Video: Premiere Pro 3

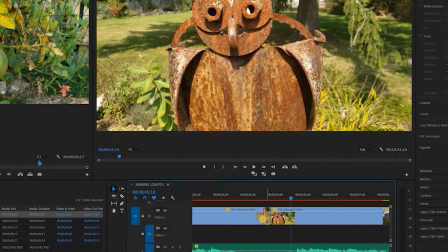(8:09)
So highlight the transition point you want to make, Control or Command and D, and you've created a dissolve. And that makes a dissolve. And you can, and again, this is handy in this case, you can come in closer.
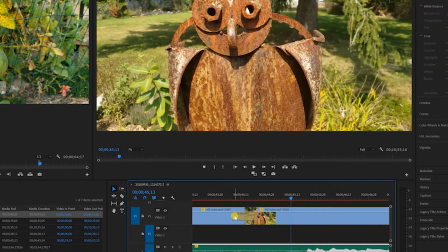(8:28)
You can hover your mouse within the dissolve, and you see that little, how that icon changes, and you can make your dissolve bigger, right?
And my great-grandmother sang with the girl.
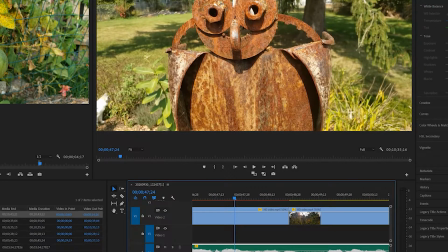(8:43)
So dissolve is the second most common transition to the jump cut. But I don't actually think the dissolve is right for this turn. It's too big of a turn. So I'm going to right-click inside that, and I'm going to clear it.
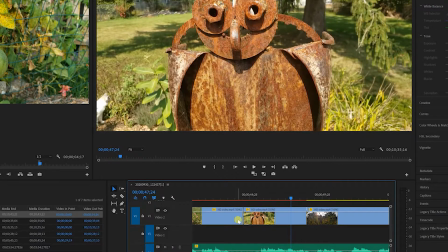(8:59)
What I actually feel like I need, okay, and I'm hitting Control or Command, and I'm putting a dot there and another dot, and then I'm going to the next clip, and I'm going dot and dot.
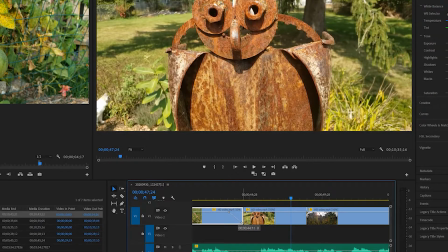(9:11)
I actually feel like I have to, now I'm going to pull the dot closest to the transition down, and the dot closest to the transition down.
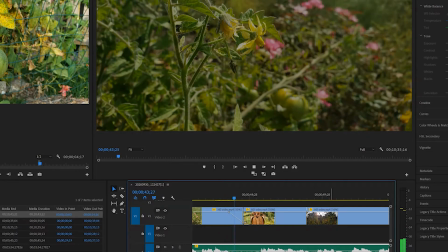(9:20)
I actually feel like I need a fade to black here.
Time to fruit. My great-grandmother sang, right?
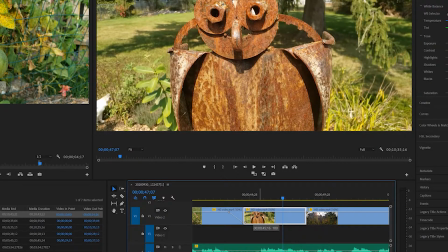(9:27)
And if I want it to be a longer transition, I can pull the dot into the clip over. So let's listen to these with a little more context.
Those pale flowers might still have time to fruit.
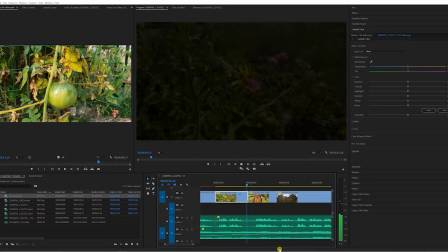(9:46) My great-grandmother sang with the girls of her village as they...
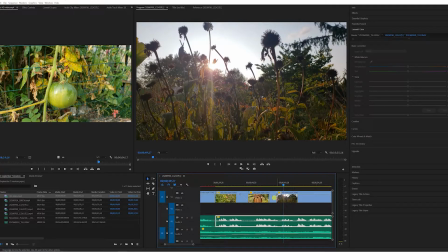(9:52)
Now here's a place where I actually might like the dissolve. If I'm going to keep the owl, it will be because I like this dissolve. If I don't like this dissolve, the owl is going to be history.
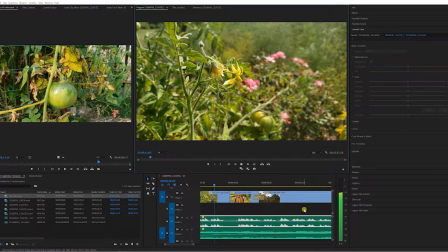(10:12) I'd still have time to fruit.
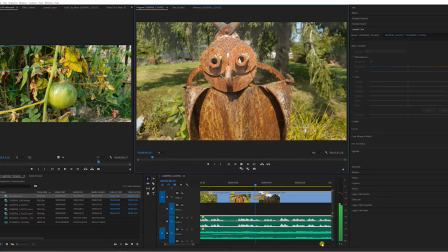(10:16) My great-grandmother sang with the girls of her village as they pulled the flax.
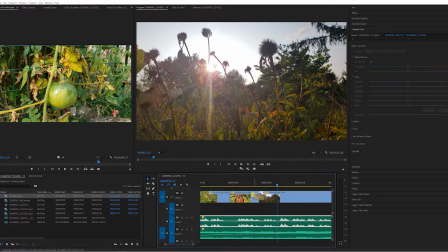(10:23)
Let me make it even bigger, just for fun.
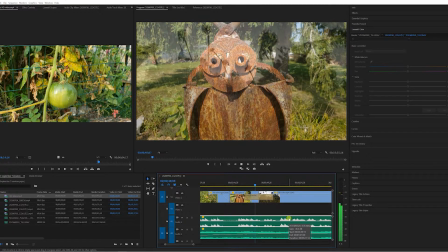(10:30) My great-grandmother sang with the girls of her village as they pulled the flax.
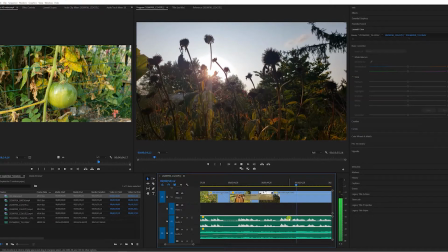(10:36) Songs so old and so tired.
I kind of like the idea of that transition. I like how haunting it is. I just think the owl's actually a little goofy for that. So I would definitely find another image. But that's an idea of how you can use a transition in an interesting way.
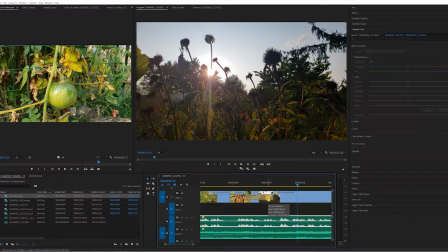(10:55)
I would be judicious. If you're gonna have a dramatic transition, I would have one or two. I would not have more than that because then it starts to look cliche or hokey. Okay, so we've talked about transitions.
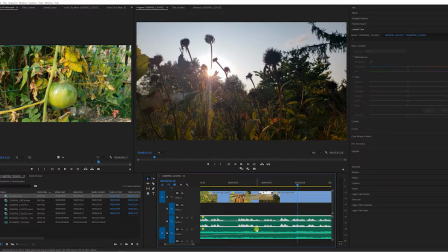(11:13)
We've talked about rhythm, and so the next thing we want to talk about is text.
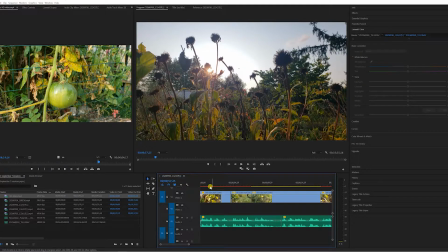(11:20)
Let me show you how I'm going to use text on mine. I just want to begin by having a title, having the title of the poem. Okay, so I've already selected an image for the title, and it's been over here the whole time in my preview window.
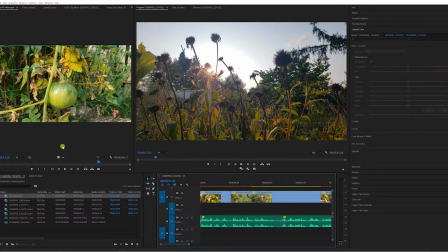(11:34)
So just that tomato. So I'm going to click and drag this over to the beginning of my project. So, and I'm going to show you another trick. So I just want the image, so I don't want the whole thing.
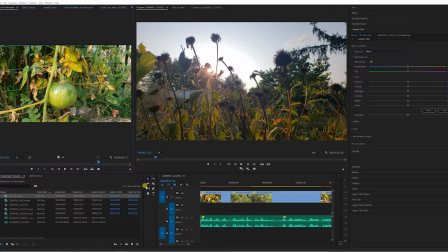(11:48)
So I'm going to just take that image and I'm going to bring it over, and I'm going to hover it right over this first image here.
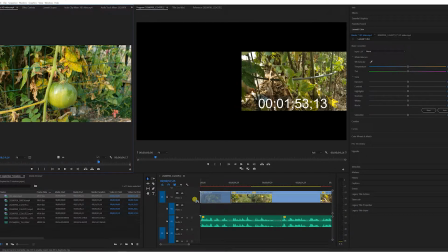(11:55)
And once again, either Command or Control, I'm going to press down. And you see these little arrows there? That means it's going to push the whole rest of the project over, like that. Okay?
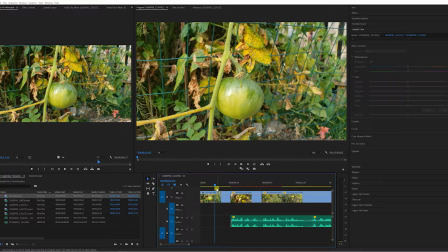(12:06)
So now I have just this in the beginning with no audio underneath it. And so, so I want to put the title of the poem there. And so, see this T thing? It's the type tool. I'm going to click on that.
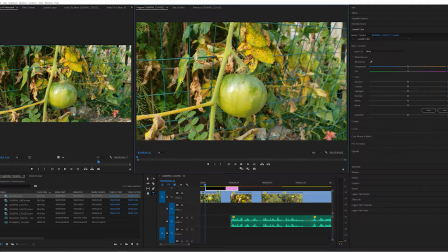(12:18)
And now if I click anywhere in this window, it's going to open my text box. Okay? And my poem is called September Tomatoes.
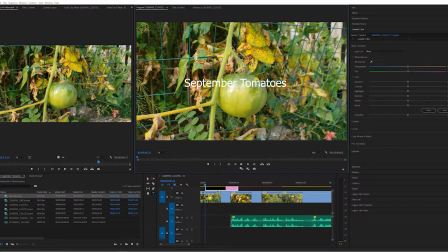(12:35)
So, so I can control this font. Things I can control things. I could just that's default. I find it not an attractive font particularly, so I can block this. And if I just go over here to Essential Graphics and click that,
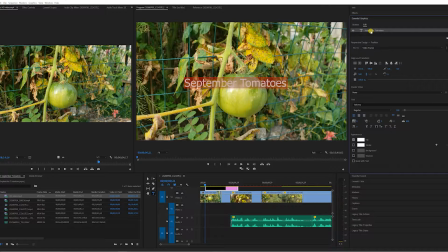(12:57)
you may need to like click September Tomatoes to make sure that's what you're working on. I do not like Tahoma.
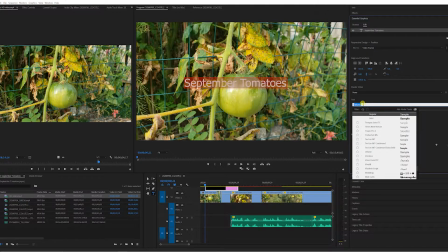(13:03)
That's the default. And you can scroll here if you work on this kind of multimedia stuff. At some point you're going to have to learn about fonts. I'm just going to go with why don't I just go with Georgia? It's one that I know is tried and true,
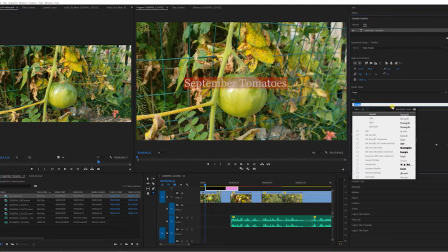(13:25)
and I like it. You know what else I like better? Actually, I'm going to go Garamond. It's a little bit old world, and because of that ending.
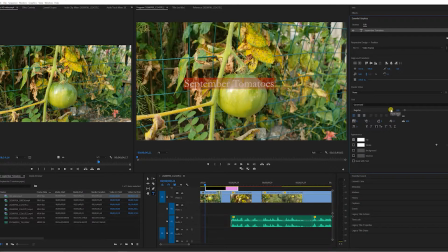(13:35)
So, and it's a little bit elegant. So I have Garamond. I can make it bold if I want to. I think I like that. Yeah. And what I can do is I can put, because the white might get a little bit lost there,
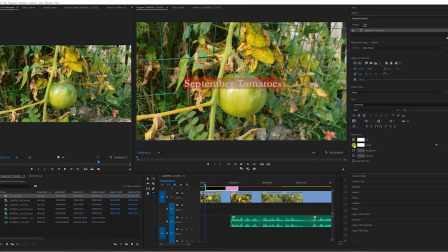(13:51)
I'm going to come down here and I'm going to put a stroke around it. That'll put a black, well, right now it's putting a white line around the outside of the letters, but I'm going to click on this box here, which is about the color of the strokes.
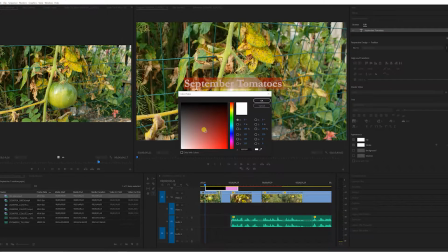(14:09)
And I'm just going to click in the middle here, and I'm going to use my wheel or my mouse to go to the upper left corner, which is black, right there. And I'm going to say, okay. All right. And this here is going to center it for me.
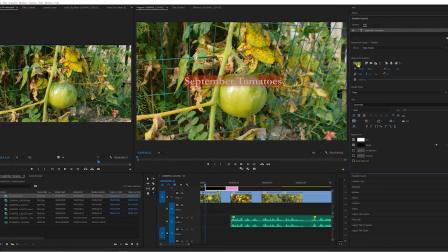(14:26)
It's going to tell me I want it centered horizontally, and I want it centered vertically.
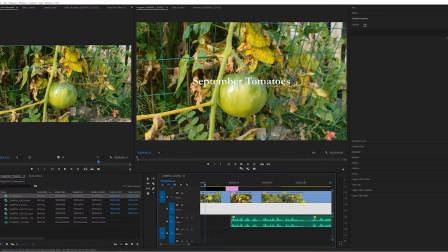(14:32)
So now I'm just going to click down here in my timeline, and I might tweak it a little bit, but I kind of like that. I'm going to go with that a little bit. If I want to move it, I could move it right here. I could go to the pointer tool, and I can just take that, and I can move it up or down.
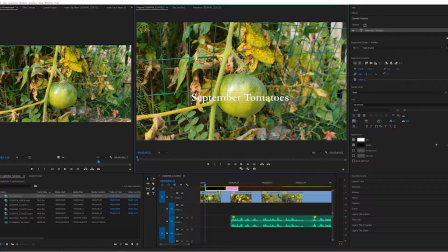(14:52)
Yeah. I don't know. I'm going to put it right on the tomato. That's what I'm going to do. Once again, I can go there. All right, and I can see that I can move that over. Okay, let's run this.
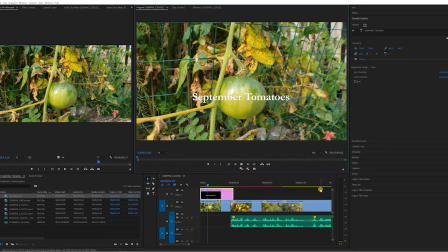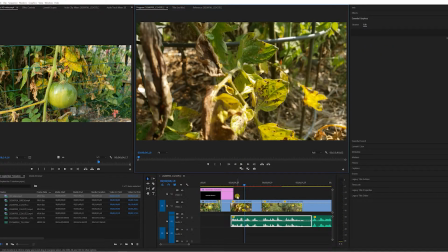(15:16) The whiskey stink of rot.
I might play with that a little. So I certainly want it to be done by the time that clip is over.
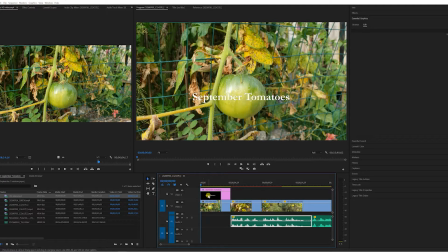(15:22)
So here's one last thing I'm going to do to really smooth things out. It's not nice when things just boom start, right? It's nice when they fade in a little bit. So once again, Controller Command. Going to make my little buttons here, and I'm going to fade this in and out.
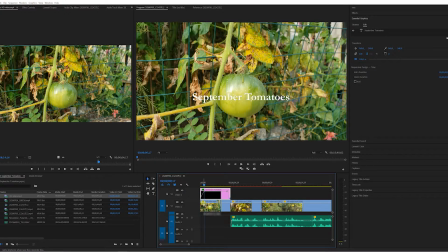(15:43)
And this one I'm going to fade in. I'm not sure if I have to fade it out.
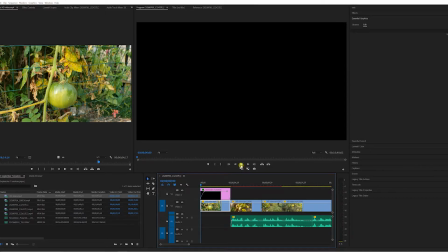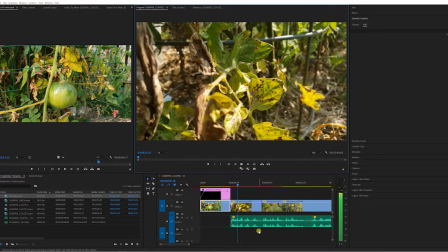(15:57) The whiskey stink of rot has settled.
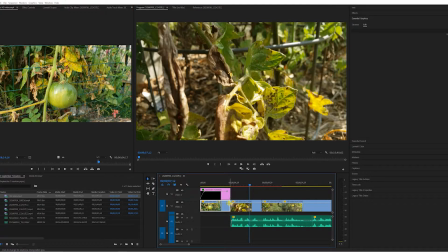(16:01)
If I did fade it out, I would have to fade this one in. So it's just about tweaking. You'll notice also that I faded my voice in, because that too would be jumpy.
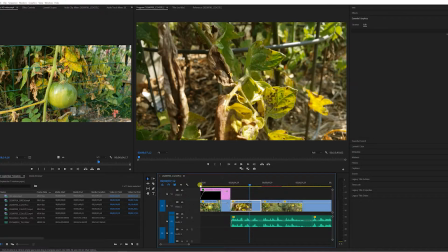(16:18)
All of a sudden you have room tone, even though you're not speaking yet. So it's a good idea to fade.
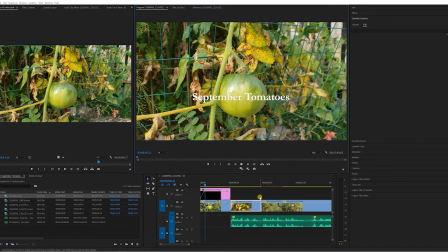(16:23)
It's a good idea to fade everything in.